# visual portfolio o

She talks very briefly and to the point. The audience also knows she's a professional by her appearance, which is a formal suit and her hair is in a tight bun. The costumes used for all the characters are typical conventions of an action thriller, which sets the tone of the film to be professional atmosphere, making the film more believable. The villainous character, Man, is inspired by Dr. Brenner from Stranger Things,
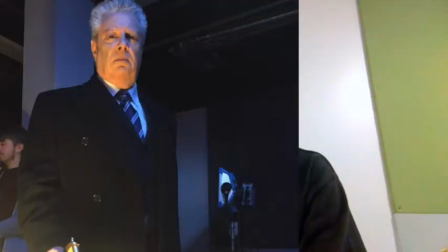[4:35]
because of the feeling of mystery he has and the power he has over other characters.
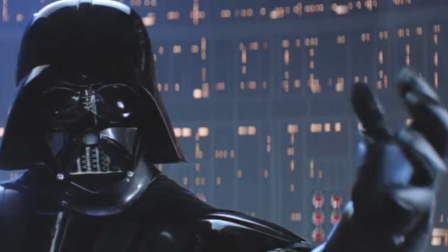[4:40]
We decided against the plot twist to make him the father of the two agents, because although this would have opened up a flourish of backstory potential and motivation, it seemed too cliché.
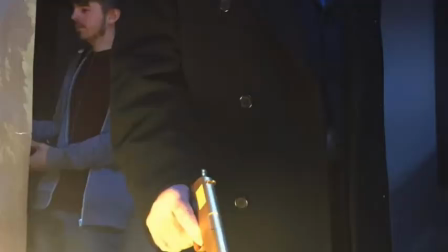[4:50]
The choice to use a golden gun for the main villain was a metaphor
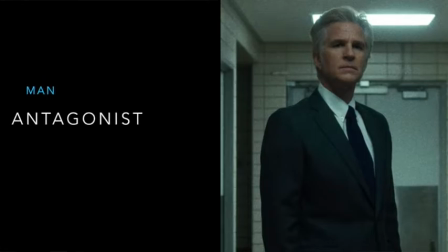[4:55]
to ensure the audience knew that the antagonistic man was a top dog agent.
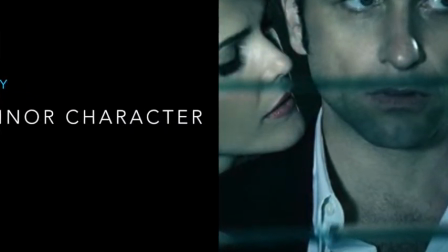[5:02]
David's character is empathetic towards his sister, but he has a dark past. This is revealed by exposition when he's dying.
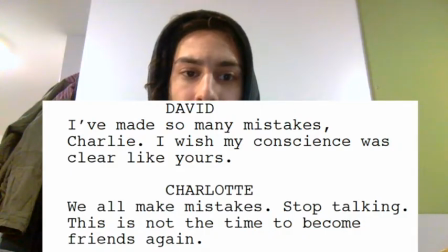[5:10]
He's the one making all the bad choices, taking all the wrong jobs, and it's normally his sister who has to clean up the mess, being the better of the two agents.
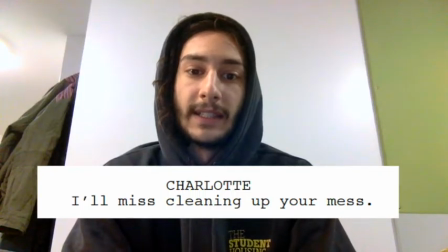[5:19]
This enforces the idea that they have a lot of history working together. The design for this production was by far the biggest hurdle because there were numerous implications and setbacks along the way, one of them being uncertainty regarding the flats.
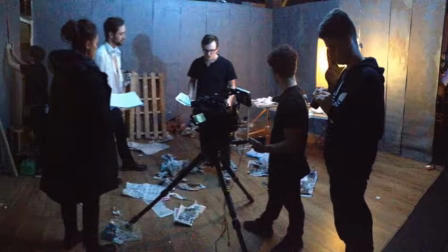[5:36]
The flats played an extremely important role in the film because it was all in studio and the set design was the only reference to location. We soon noticed, after building the set for the office, that the window flat was unconvincing for the scene.
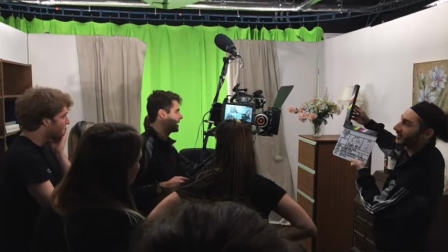[5:51]
Instead, we reorganised the set to have a flat missing. We draped curtains either side to further sell the effect of a window.
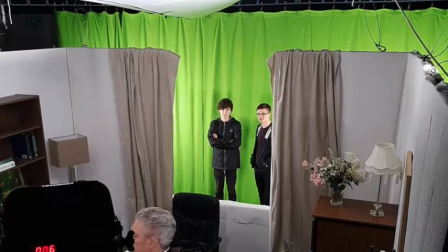[6:01]
The green screen was placed behind the gap so it could be keyed out in post and made into a high-rise window.
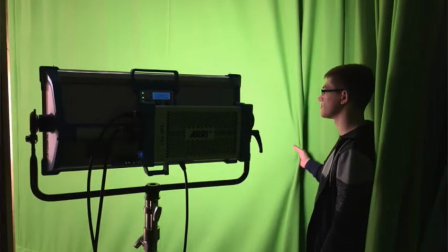[6:07]
During the filming, the green screen had to be lit up and the two sparks pulling tension either side of the pleated curtain to take out the creases. This was done because the colour of the screen needs to be consistent to avoid complications in post. The decision to do this was a good one because we already used the window flat for another scene and we wanted each scene to look dramatically different,
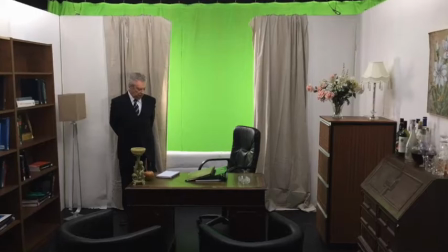[6:29]
and the high-rise window will really help sell this effect. We decided to wallpaper the flats because we thought it would look more realistic than painted flats.
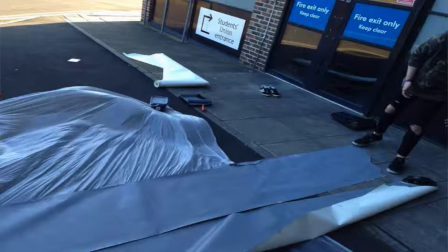[6:39]
We had multiple rolls of wallpaper, 4 buckets of paint, grey,
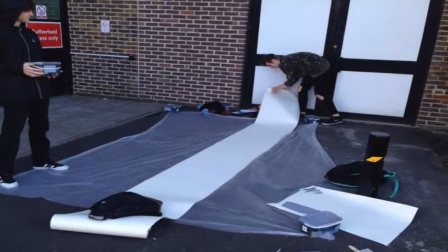[6:44]
brown and green, rollers and brushes, all to paint the interior of the safe house. I helped paint the wallpaper for the safe house scene because in some of the meetings there wasn't much to do for a grip apart from go through the blocking with the directors,
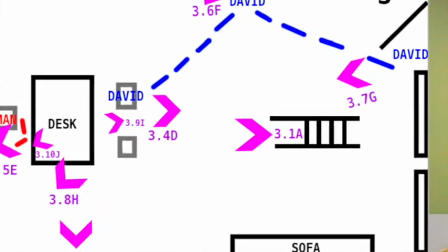[6:59]
which I already did, so I wanted to help out in other ways. We painted the wallpaper grey and then did brown and green parts near the edges to look old and decaying.
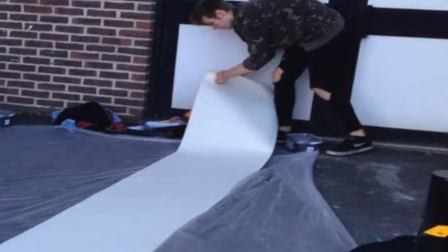[7:08]
It was difficult to paint because of the wind, but we overcame this by weighing down the wallpaper with weights. I also experimented with colour mixing, so we knew which was the best way to paint the mould convincingly. I experimented with different methods of application, but found that dabbing it on was the best method to achieve this look. When the time came to put it on the set, we unrolled it and used drawing pins to secure it on the flats. I think the idea to use wallpaper was good, but the practical application proved to be a challenge. We had to use step ladders and drawing pins to secure the wallpaper, which held it in place, but in hindsight it would have been better to stick them on with adhesive because they looked a bit baggy.
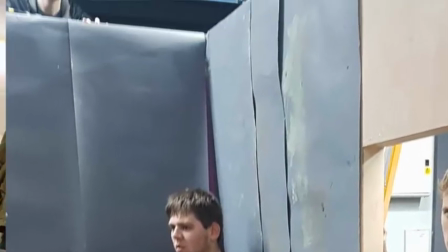[7:53]
Many props were needed to make this film look believable.
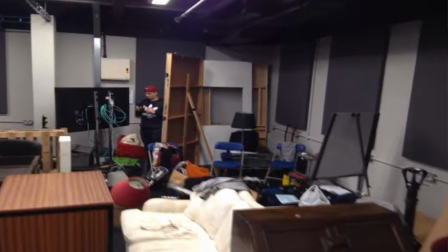[7:57]
It took a few weeks to get all the props together, including units like desks and bookshelves, which, as the grips, Louis and I built.
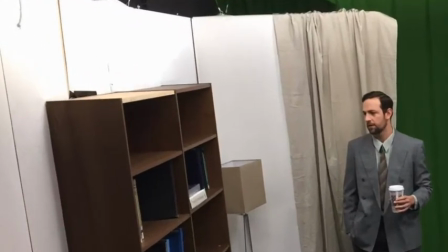[8:07]
We made an error with the first bookshelf by putting one of the shelves on the wrong way, but we decided to leave it because the top of the bookshelf wasn't going to be in shot.